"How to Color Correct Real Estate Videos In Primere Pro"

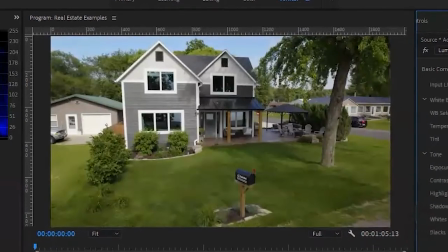248s
To go from there to here is a huge difference. This is beautiful.
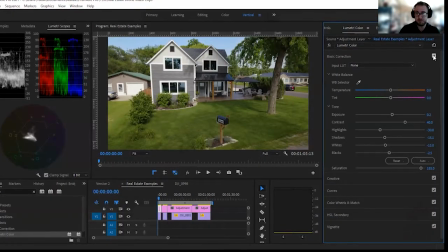253s
Like, people would pay for this, right? Just like that. I like to go just a little bit further and let's play it real quick.
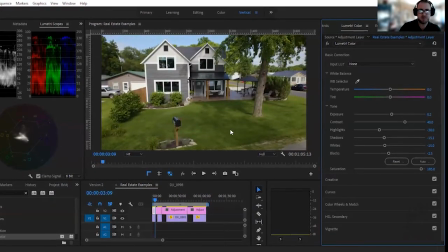263s
Yep, looks good, my color's good. Now, composition for this one here, pretty simple when I'm looking at it.
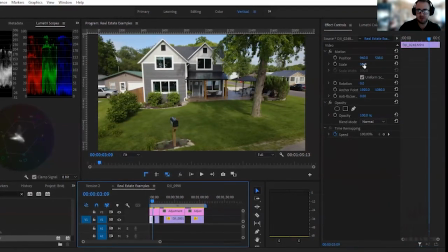272s
All I've got to work with here is kind of just a scale. We're already pretty lined up. Next thing maybe I look at is, okay, let's see if I zoom in just a little bit more
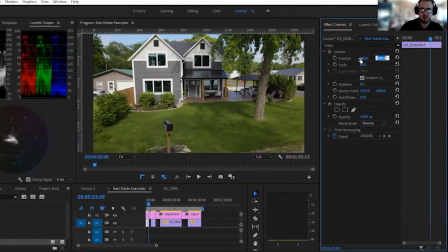282s
and then lower it down just a little bit so that we are centered, because the main focus is the house.
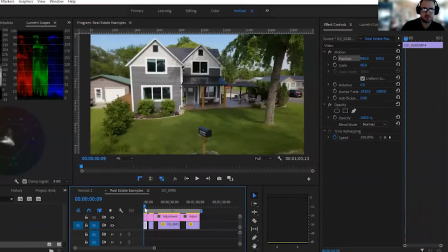290s
And so let's see how that looks. Yeah, that's good. I think that's more than enough than
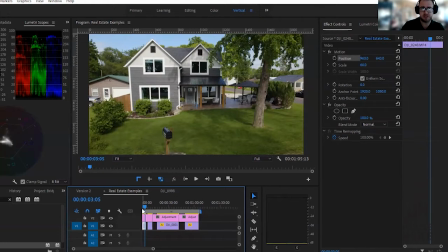298s
what we need for most real estate video. Okay, so let's jump over to the next one real quick.
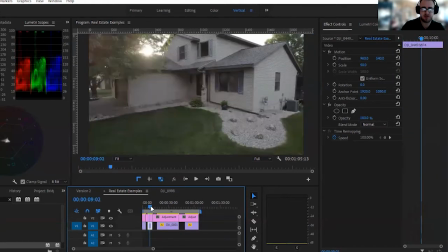304s
Okay, on this clip here, we've got this cool little solar flare.
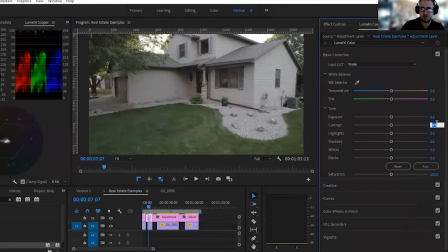308s
And so sure enough, we're gonna start with those presets again for the 40 highlight minus 30,
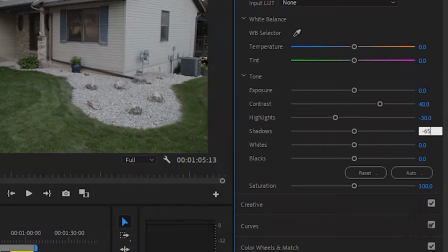316s
or sorry, 40 contrast minus 30 highlight minus 65 for my shadows, drop it way down, minus 15,
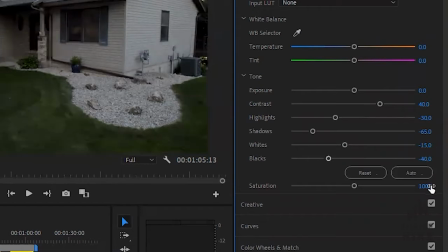327s
minus 40, okay? And then let's bump up that saturation.
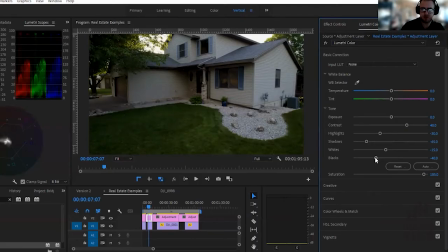332s
I'm looking at it and sure enough, it is pretty dark here. I want to raise my blacks.
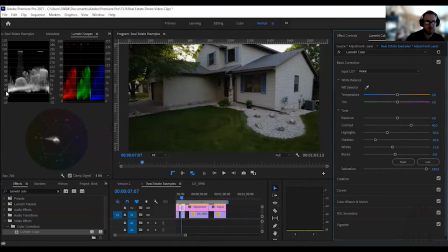339s
And again, I'm moving the blacks over on the right side of the screen, but I'm watching the lumetri scope on the left side, just so that we're out of there. And then I start to play with my shadows. How bright can I make them without it washing everything out?
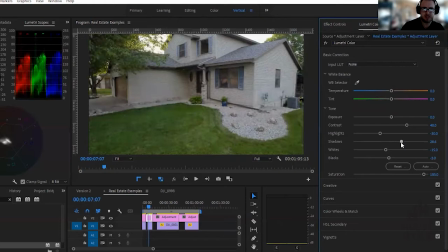356s
And actually, I'm liking it in the 30s right there, okay?
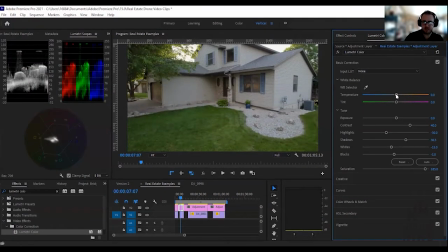360s
Now, I know we've got a little sun flare here, so I wanna add a little more warmth into this one.
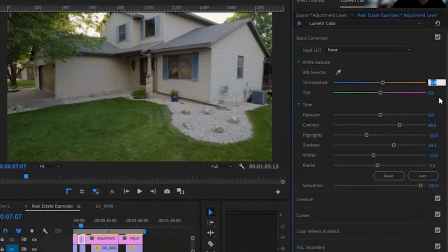367s
Not a lot, just a little bit. I like 5, let's see if 10.
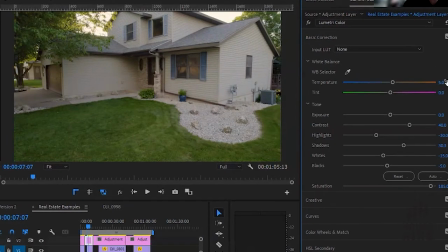371s
10 starts to make things look a little orange. So let's go back to 5. And then because it's sunset, let's add just a touch a little pink in there.
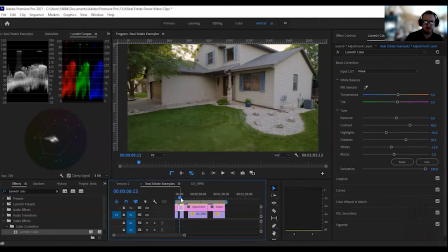380s
And let's see how that looks. Yeah.
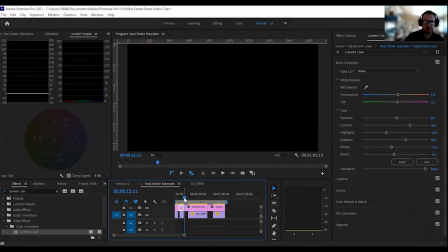386s
If you add a little bit of music in there as you're coming up, that would be really, really nice.
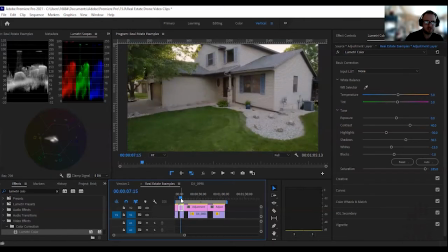393s
It still just looks a little dark. And so as I'm looking here, I'm seeing that the sky is what's peaking over here, but everything else is still pretty dark. So let's bring it up 4.
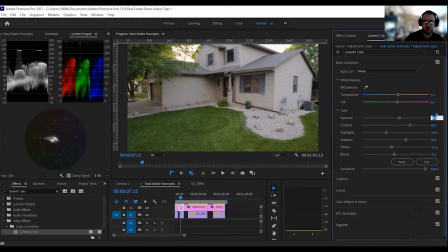407s
And by 4, I mean 0.4, not actually 4. Because if you went to 4, you just blow it out completely, right? We're looking at 0.4. Let's do 0.5. Yep, I'm good with that.
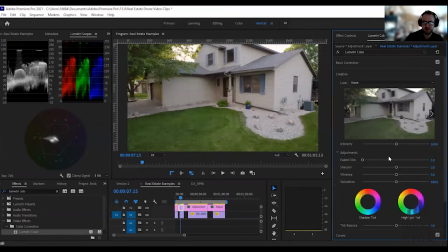418s
And then I'm going to go in a little bit further. I went into creative. And what I'm going to do is I'm going to bump my vibrance just a little bit to 10 here.
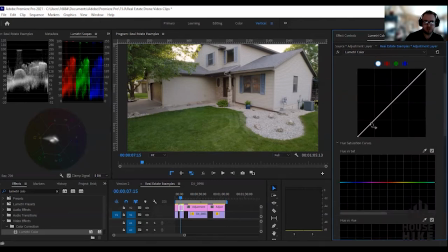428s
And then we're going to get a little fancy and we're going to go into our curves. And we're just going to give it a nice subtle S curve.
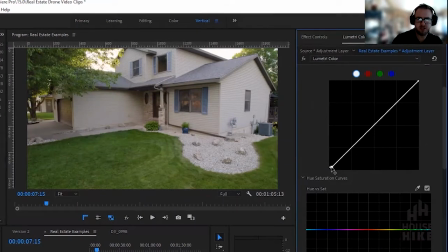435s
So what I'm doing is I'm breaking these darks here, right? So you can bring the darks up.
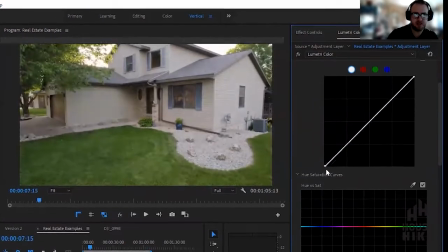441s
This is like using that blacks line or dragging it all the way down.
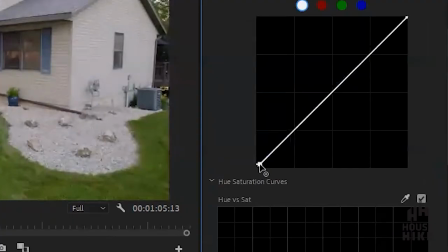446s
I just want to kind of give it a little bit of a fade there. And then I want to find a point right here in the darks that I pull down a little bit just to give those just a touch more.
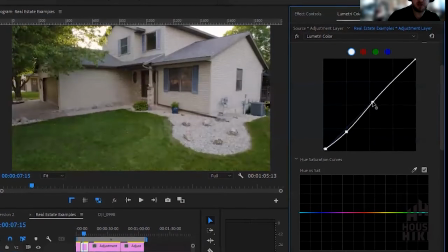456s
While then simultaneously, I start to bring up the lights. I think that looks good.
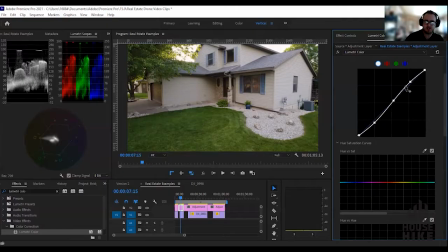462s
And what we're trying to create is this kind of like subtle S curve right there. So let's take a look at what it looked like before. Yep, where it's just a little washed out. This here gives it just a little extra life.
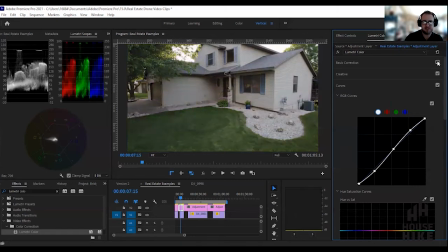473s
And then we look back at our basics. Yeah, I mean, that's dull. And now we've got some vibrant life in there. So again, let's just take a little peek here. Sun flares out.
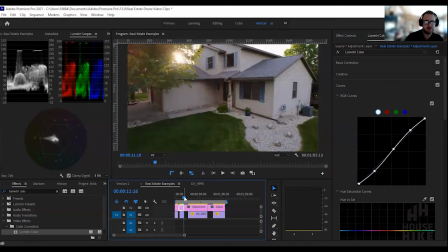484s
That's gorgeous. Add some really good music in there and we are good. And I like the composition.
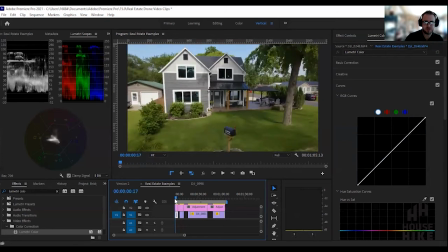490s
The house fills the frame. Okay, same thing with this one here. The house and this area here fills the frame.